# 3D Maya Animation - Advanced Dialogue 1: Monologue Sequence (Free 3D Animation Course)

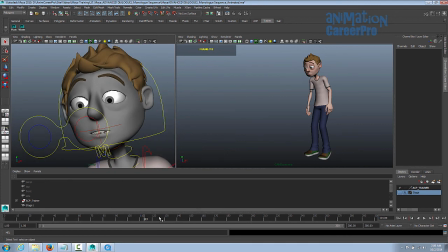12:01 Remember, when you bring the brows up, you should bring the lids open a little bit too.
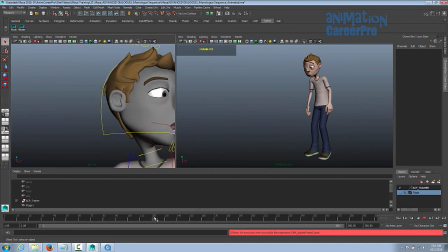12:05 because when you if you look in the mirror and raise your eyebrows just your lids will come up with it a little also to on blinks it gives it a nice feel of on blinks you lower
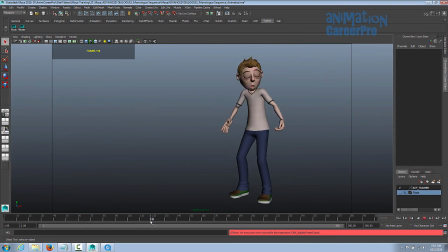12:13 the eyebrows down you don't want to overdo that because it'll look like the eyebrows are popping down into his face a little bit but it's nice to bring the eyebrows down with and it goes with the whole arc of the body as he's turning here in this example you can see his head's
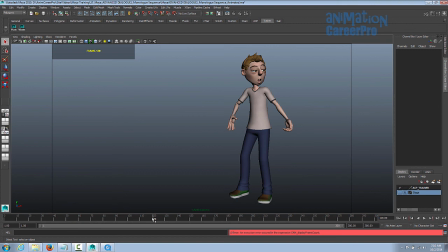12:29 arcing his whole body kind of dips down and goes into the next pose and we do the same thing with the face it just complements it right so he blinks and the brows come down and it's just this whole arcing motion that's happening with his body and and and in the facial animation as well
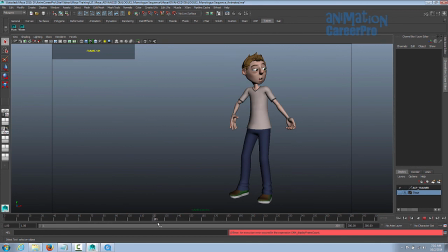12:45 and as we talked about earlier we we blinked on the anticipation and then it works with the eyebrows coming down and up again and then again here we're thinking about that unibrow situation
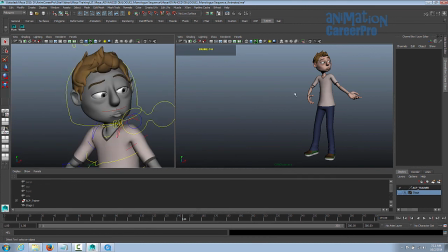12:56 so you can see the tips connect this is always a nice look so just like treating every pose like of a sculpture, you should treat every facial expression with like a sculpture as well. Just really think about these elements that we're talking about here and make sure they're all in.
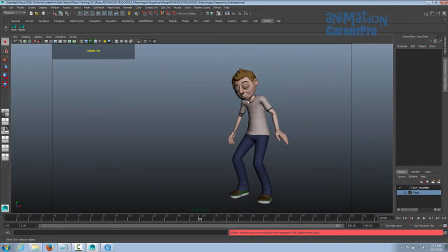13:09 And then you can see here again, the character is changing position and arcing down and back up into his position. And then he blinks and the brows sort of do the same thing, they squash and they sort of come down, back up again. And it complements that arc in the body motion.
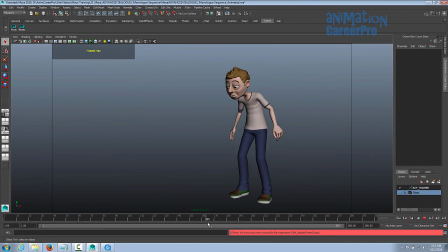13:25 Bringing the eyebrows down for the blink is a nice, just gives it a nice feel and as he settles you can bring the brows back up and you can see here in this part the brows they ease up really slowly after he's finished settling so you can offset that animation as well with
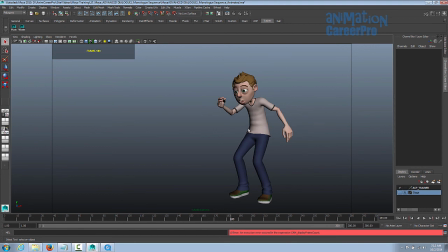13:40 the face from the body you can also anticipate with the eyes too you can see here he's going to into this pose where he's saying how'd you do that his eyes before he goes into this facial expression his eyes are gonna pop open really wide so what you can actually anticipate with the
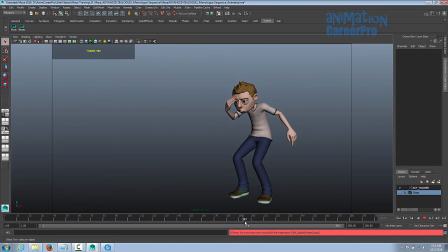13:56 eyes with with just the face as well so a nice variation of different facial expressions are good of course
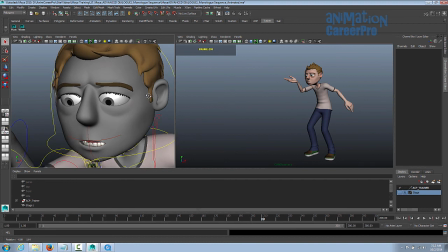14:04 they're gonna go with what the character is saying you know you can you can practice saying it in the mirror if you want and just watch your face see what it does you see
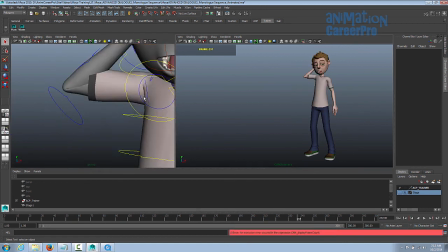14:12 we have again you can draw a line through these brows and then it goes into varying it up a little bit
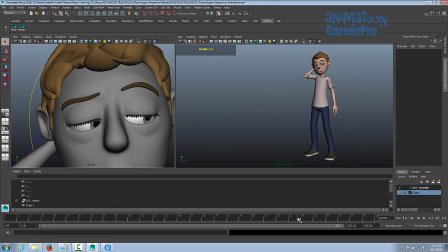14:17 the brows squash on the blank a little bit and then we have this line that can go through the brows again and then it goes into this the C curve on the
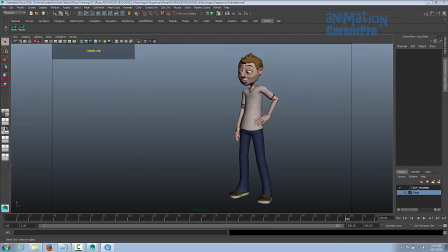14:26 brow So just go through and animate your character focusing on one aspect at a time or one step at a time. Starting with the lip sync and all the things we learned about lip sync. Focus on that first. Then go through and do your blocking and timing. Focusing on all the things we learned about blocking and timing. Then go through and refine it. Focusing on all the things we learned about that.
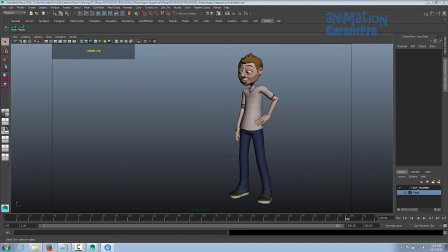14:44 And then do your facial animation starting with eye direction, blinks, and then the brows. Since this is going to be a demo reel piece, send us play blasts of each step. after the lip sync is done you can send us a play blast for comments and feedback
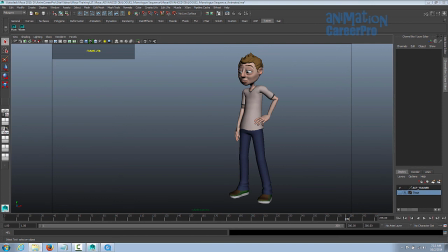14:57 and then you can send us another one for your blocking for the body poses and another one for the refining and then the final with the facial animation as well you want this one to be as nice as possible so that you can include it in your demo reel and send it out to potential employers animation studios